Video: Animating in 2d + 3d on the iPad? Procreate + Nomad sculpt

Hi folks, good morning, good afternoon and good evening wherever you are in the world. My name's Sean, aka Uncle Frogface, and welcome to today's video.
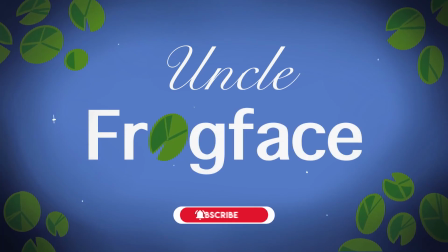If you're new here, then welcome. If you're not new, then welcome back. I am trying something today that I have only attempted once and only partially. That kind of doesn't make sense. Okay, let me get into it. So, I have been using Procreate for quite a while and I love it for drawing, I love it for painting, and I've tried animating in it once. And actually you guys see the result of that animation every time you watch one of my videos because it's the intro for my channel, the Uncle Frogface with the lily pads and the little sparklers. It's the only time I've ever done animation. But I've really wanted to try my hand at it again. And I know that Procreate has got so much better with animation and page assist and all these kinds of things. But it also has 3D capability now, in which you can import 3D objects and paint them. So I was wondering whether you could take a 3D object, paint it, and then animate it. Well, that's what I was going to attempt anyway. But I didn't just want any old object, I wanted to sculpt my own object. So falling back on another skill that I've not used for many years and I only kind of just got into, 3D sculpting. And I'm doing that using Nomad Sculpt for the iPad. And I was honestly really impressed with the software. So I'm doing this for Promptsquad. As you know, Promptsquad, we get together every month, a group of artists, we have a random prompt and we create a piece based around a prompt that's randomly generated from all of our ideas. This month's Promptsquad was Space Adventure. So, my idea is to animate a background and then in that background have a 3D spaceship also animated. And I don't know whether it's going to work. Well, I do because I'm filming this afterwards. But when I started this, didn't know whether it was going to work. But actually, it ended up being a really fun process. I've learned loads. And I'm going to take you along on that journey. So, I'm not going to turn the camera around because we're not going down. We're just going to go into some time lapses and I'll explain as we go. But, let's go into time lapses and I'll explain as we go.
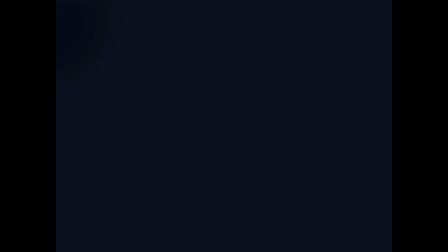2:39 So, okay, let's start with the very base idea, and that is a spaceship flying through space.
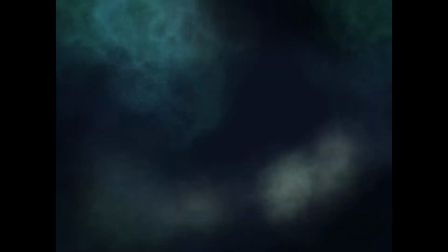2:46 So, of course, the first thing we need is space. And this is just a painting in Procreate.
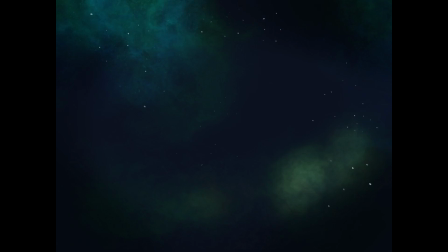2:54 This is nothing special at all. I'm just using some cloud brushes and just little dots of white and a little bit of orange and blue and yellow to give some variation to the stars.
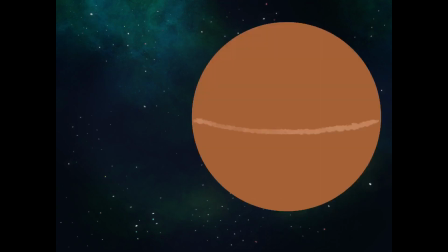3:05 Once I had enough in, I flipped and skewed and duplicated what was already there.
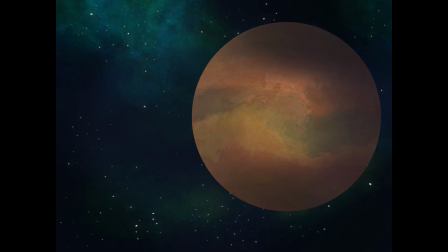3:11 So, the two elements I want on the 2D animation, I want a planet that's
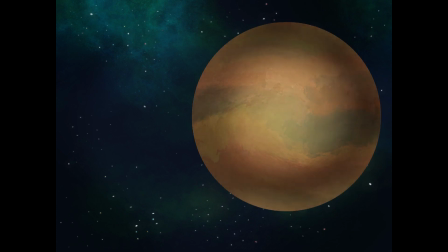3:18 floating in the background very slowly as if it's far away in the distance, and then I want some mist in the bottom as well, and I want that to be travelling at a different speed,
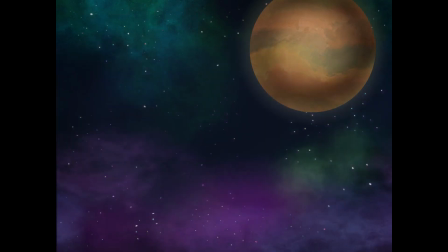3:29 and that will give kind of a parallaxing effect and make it feel like the ship is moving through space at speed.
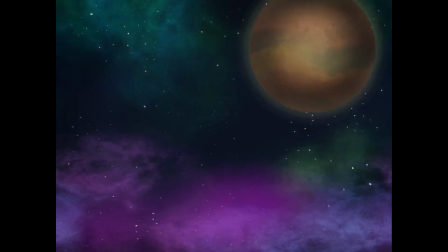3:36 So those are my two elements. We've got the mist and we've got the planet. I'm just kind of messing around with some of the layers.
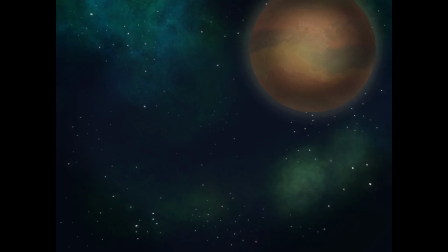3:43 So I'm going to animate each of these individually, starting with the planet. So actually it's very easy to do. All I'm doing each time is using the animation assist. I'm duplicating a frame, using the selection tool, clicking next to the planet 3 times, so I'm getting a consistent movement of pixels each time,
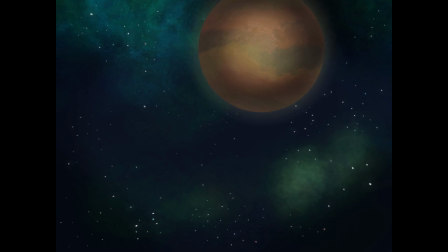4:05 and just moving it along.